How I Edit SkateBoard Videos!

What's up everybody? Today I'm going to show you guys the breakdown of how I made my last edit, and this is more of like a rough draft edit. It wasn't a very serious one. I just kind of wanted to put something out there because I really just wanted something out there. I don't know, that's just how I get. And so we're actually going to go into the program that I use in order to make these videos. So I use Final Cut Pro 10.
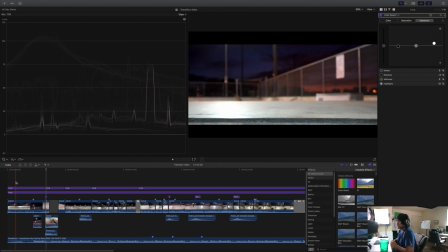(1:00)
Okay, so we're in Final Cut Pro 10, and this is the program that I use to edit all of my videos. I swear by it. I love it. Anyways, so right here, it looks very easy, especially when you spread it out through the timeline.
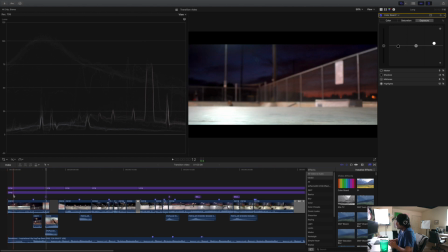(1:19)
So I just have this one video. Hold on, just real quick.
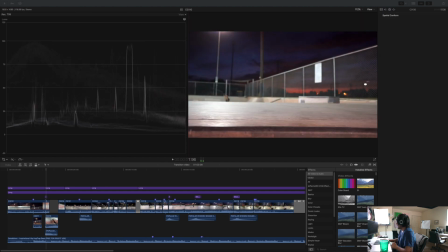(1:26)
Yeah, I have this video right here,
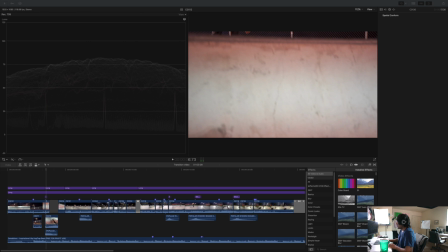(1:35)
just a regular tray flip. I'm actually on the other side of the ramp, and obviously you guys can kind of see I used the coping as the transition.
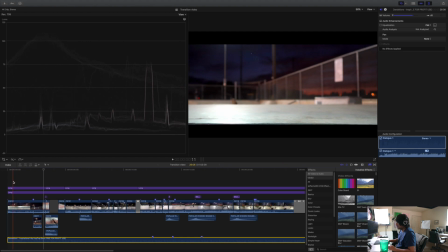(1:46)
So I have this shot right here.
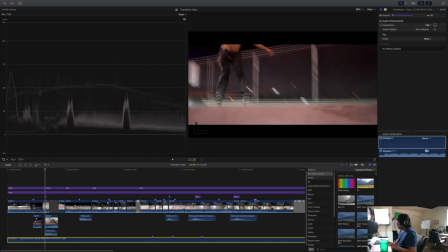(1:51)
Okay, so if you guys saw that, I'm pretty much on the other side of the ramp, and I used the coping, and what I did right here was I used a mask. I drew a mask right here and feathered it to 100, so that way I can use
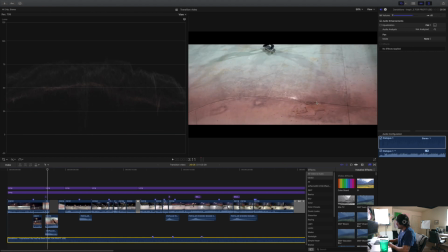(2:09)
this transition into the next video, which is over here.
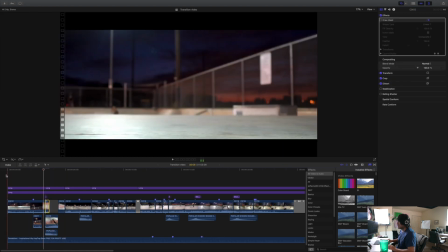(2:13)
So let me show you guys how it looks like without the mask.
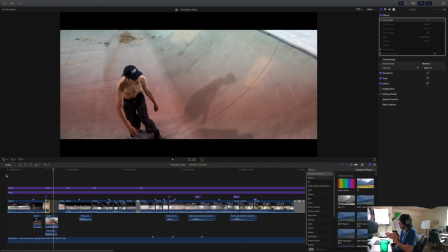(2:20)
You see how that just kind of just abruptly went into the next scene? Well, if we turn the draw mask back on, you guys can see the actual effect.
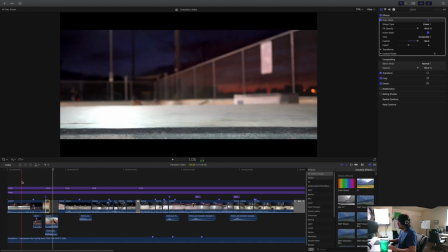(2:31)
Oh, my bad, let me play it from right here.
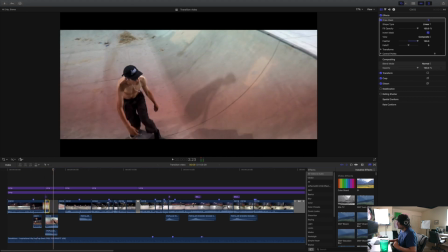(2:36)
See that? And I did add a couple of sound effects here and there, just a couple of swooshes,
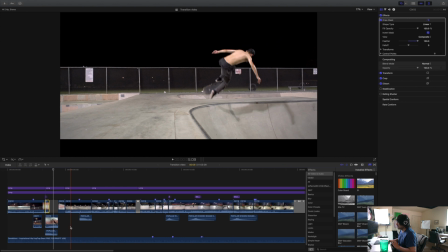(2:43)
and maybe a couple of like door slams, but mainly not swooshes, whooshes, my bad.
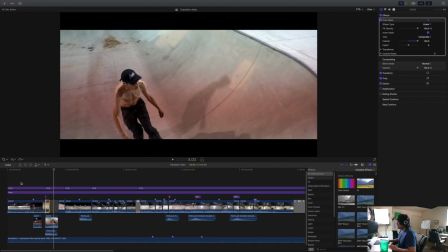(2:49)
So that's the first part. He busts out a tray flip from the bank into the next video, into the next scene, which is him doing a big spin.
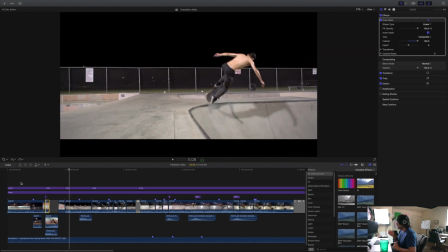(2:58)
He didn't actually land it, but I did use that one attempt to give a different perspective,
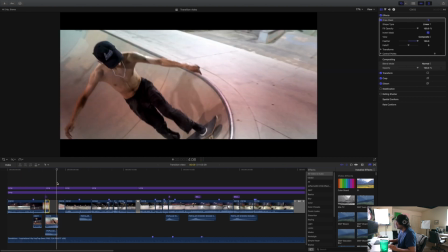(3:03)
and that perspective being the two angles.
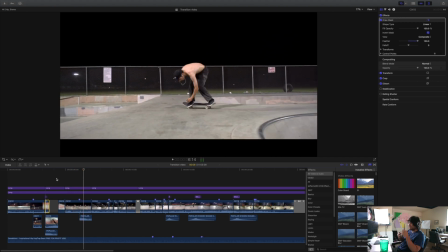(3:07)
And the reason I add these whooshes is just to give the video a little bit more texture. Again, this is all not too serious editing. This is your basic editing, and you know, just putting clips into a montage.
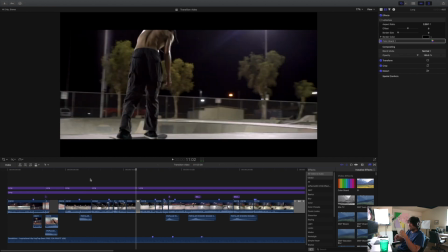(3:23)
I personally didn't like this next scene because you can hear my keys just jingling all over the place. I didn't have a way to really edit that out, or at least I didn't know how at the time.
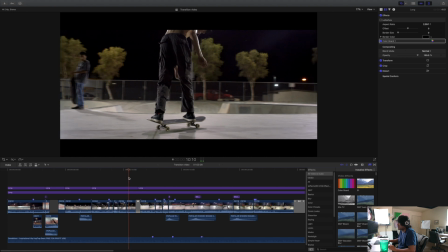(3:35)
To take away from the noise, I did a little bit of a Kensburn kind of effect into a transition, into a zoom in transition.
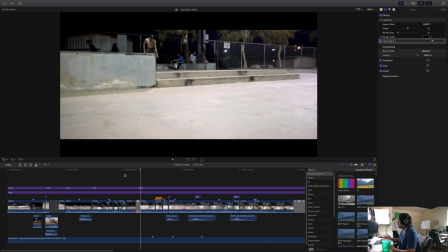(3:43)
So yeah, after I did that, I did a little Ken Burns effect to the transition, which is a zoom in. And then this was an entire line that we got first try, but at the time my camera was on mirror mode and I didn't get the framing correct, so we had to do it all over again.
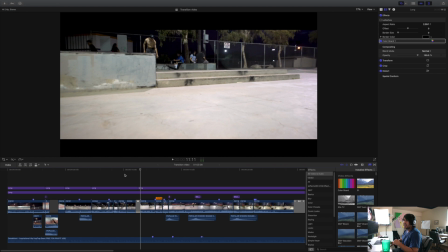(4:02)
That was my fault. This entire line consists of nothing but speed ramps, slow-mos obviously, and all of this had a very light color correction, nothing too crazy, just because I wanted it to keep it as raw as possible.
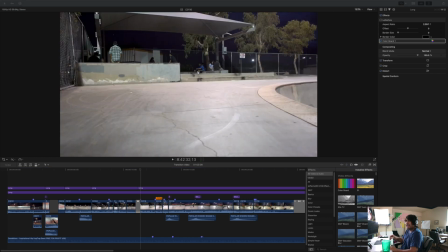(4:17)
So here's the clip without the edit, and then I'll show you guys the breakdown of the edit.
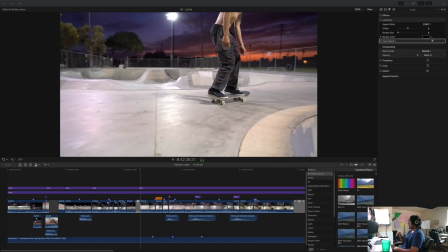(4:25)
Oh my gosh, the audio is horrible.
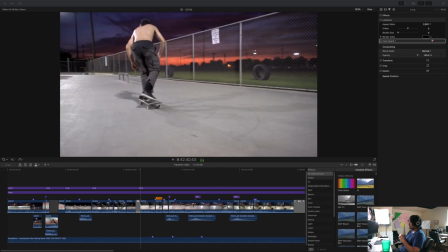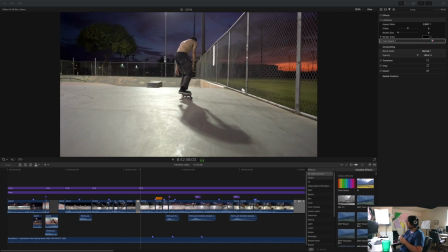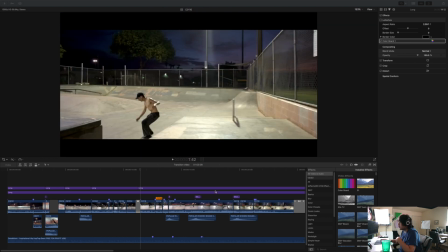(4:39)
Okay, yeah, so, and here's the one with the edit, tinkering and all that stuff.